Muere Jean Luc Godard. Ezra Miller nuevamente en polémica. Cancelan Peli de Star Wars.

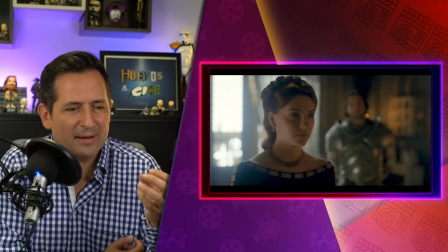Y acá no, insisto, hay toda una cantidad de conspiraciones entre los personajes,
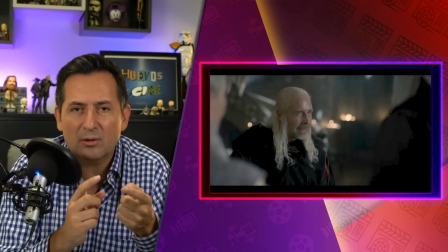conflictos entre ellos, objetivos que se vuelven antagónicos con los objetivos de otro personaje, Y entonces es character driven. Y hay mucho simbolismo. Precisamente en un afán de exteriorizar eso que tienen dentro los personajes, hay mucho simbolismo. Ahorita te doy algunos ejemplos. Por ejemplo, el arco de la reina. Mira, en este episodio, la reina, Alicent Hightower, ella en este episodio inicia tratando de evitar que su papá se vaya. A su papá, Otto, le han quitado, lo han desposeído de la posición de ser la mano del rey.
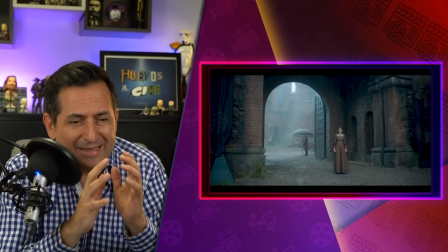Ella llega, ella siempre se viste en rojo, se viste en rojo o azul, llega y está lloviendo, está enlodado, se siente solitario,
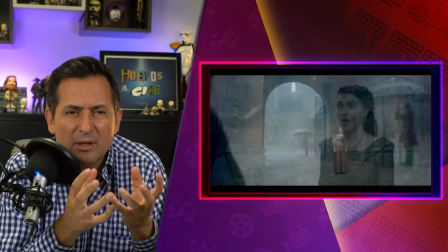la música es depresiva, el sonido alrededor es depresivo, los colores, la paleta es como tenue,
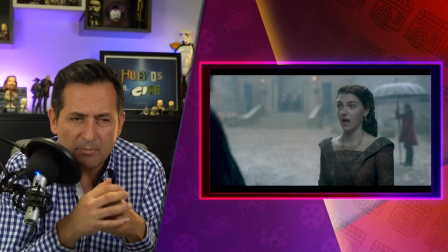es un poco apagada, no son colores ricos, vivos. Hay lluvia, está llorando Alison, la reina está llorando.
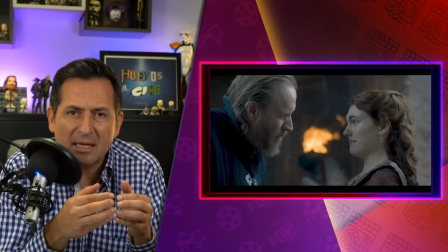Es un momento en donde ellos están expresando, su papá, que era la mano, y ella, que es la reina, se están expresando su amor, pero con cierto protocolo también.
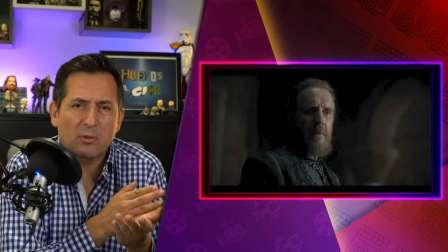Vemos un poco las motivaciones de por qué efectivamente Otto estaba manipulando, por qué quería asegurarse que su nieto fuera el nuevo rey.
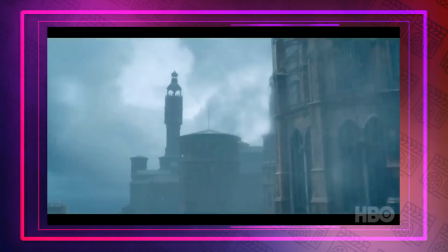Entonces, fíjate cómo está lleno de simbolismos. Desde los colores, el hecho de que esté lloviendo, que esté enlodado, que esté en solos.
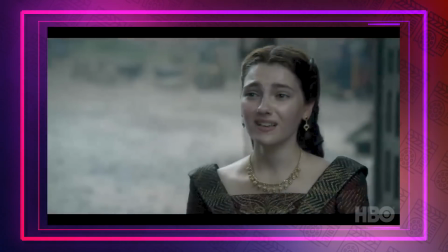Entonces, toda la escena te va remarcando las emociones que los personajes están viviendo.
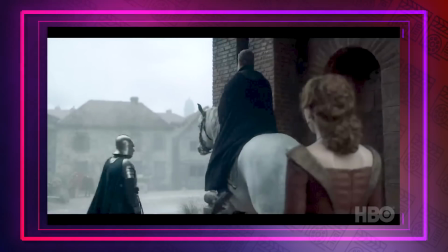Más adelante, la reina, cuando conoce al hijo de la nueva mano,
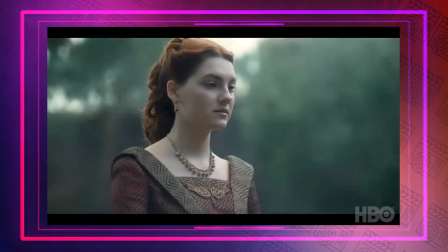pues es un tipo malicioso desde la forma en la que está encorvando, los colores que él trae.
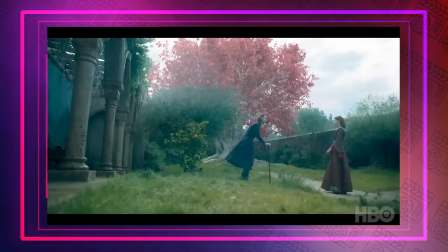Hay una escena, que te la pongo aquí en pantalla, en donde ves como él es el verde y ella es el rojo.
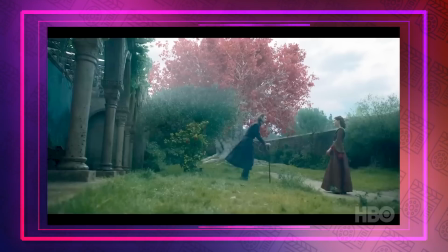Y él es el que se acerca a ella. Es como la naturaleza.
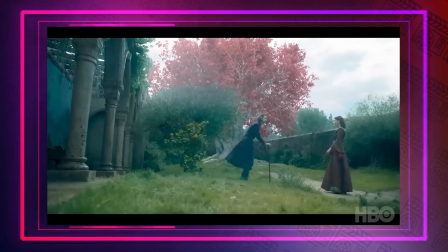¿Has visto cómo se trepan las enredaderas?
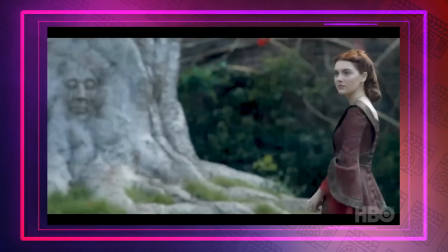Las enredaderas, si tú no podas el césped, si tú no limpias los cercos ni nada, poco a poco la naturaleza se va colando, se va metiendo en todos lados.
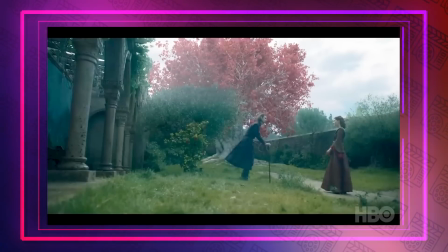Y esa es la sensación que da en este movimiento de cámara en donde él se acerca a ella, como los colores, como está el encuadre, la composición, él se está metiendo en la mente de ella.
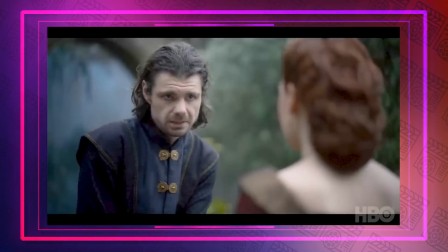Ella, ahí por primera vez le envenenan la mente. Le dicen, oye, fíjate que yo vi cómo le llevaron un té a Rhaenyra.
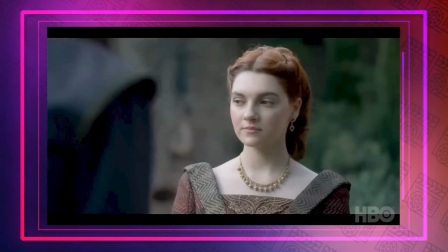Y entonces ella no lo puede creer. Se imagina de que es el té, por supuesto, que es para que evitemos algún tipo de embarazo. Y entonces ella por primera vez sospecha y dice, me engañaron, ¿qué pasó acá? Más adelante, cuando regresa el rey de aquella incursión para tratar de arreglar esta boda de su hija y que se desmaya, Ella no reacciona, ella nada más la ve como, estoy dispuesta ahora a entrar al juego de tronos. Ya cambió su interior.
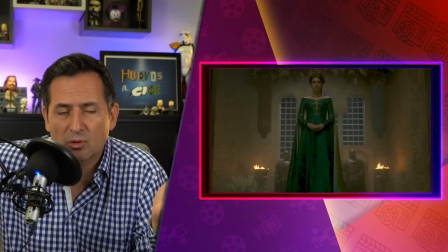Y finalmente cuando están en la boda, están en el discurso el rey e interrumpe el discurso.
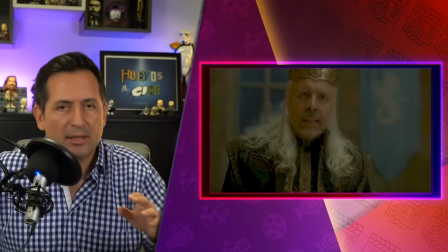¿Tú crees que es, ay, nada más me ocurrió que ahí entra? No, por supuesto que el personaje, hablando de motivaciones,
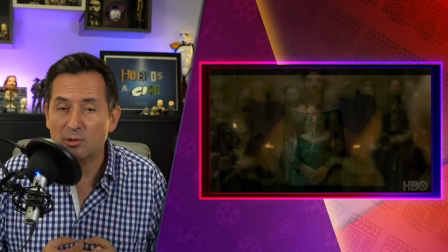interrumpe el discurso del rey y entra en un vestido verde que para los Hightower, ahí mismo te lo explican un par de actores, un par de personajes,
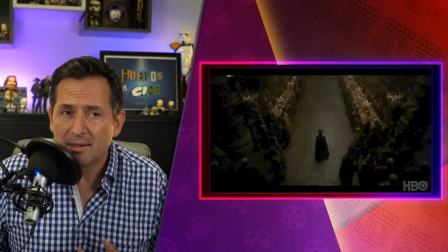te dice, el verde simboliza la guerra y ella entra vestida de verde por primera vez.
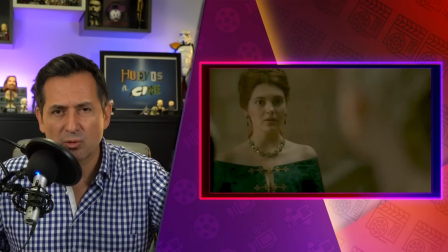Siempre ha estado, insisto, de rojo o ha estado de azul, que va representando otras cosas.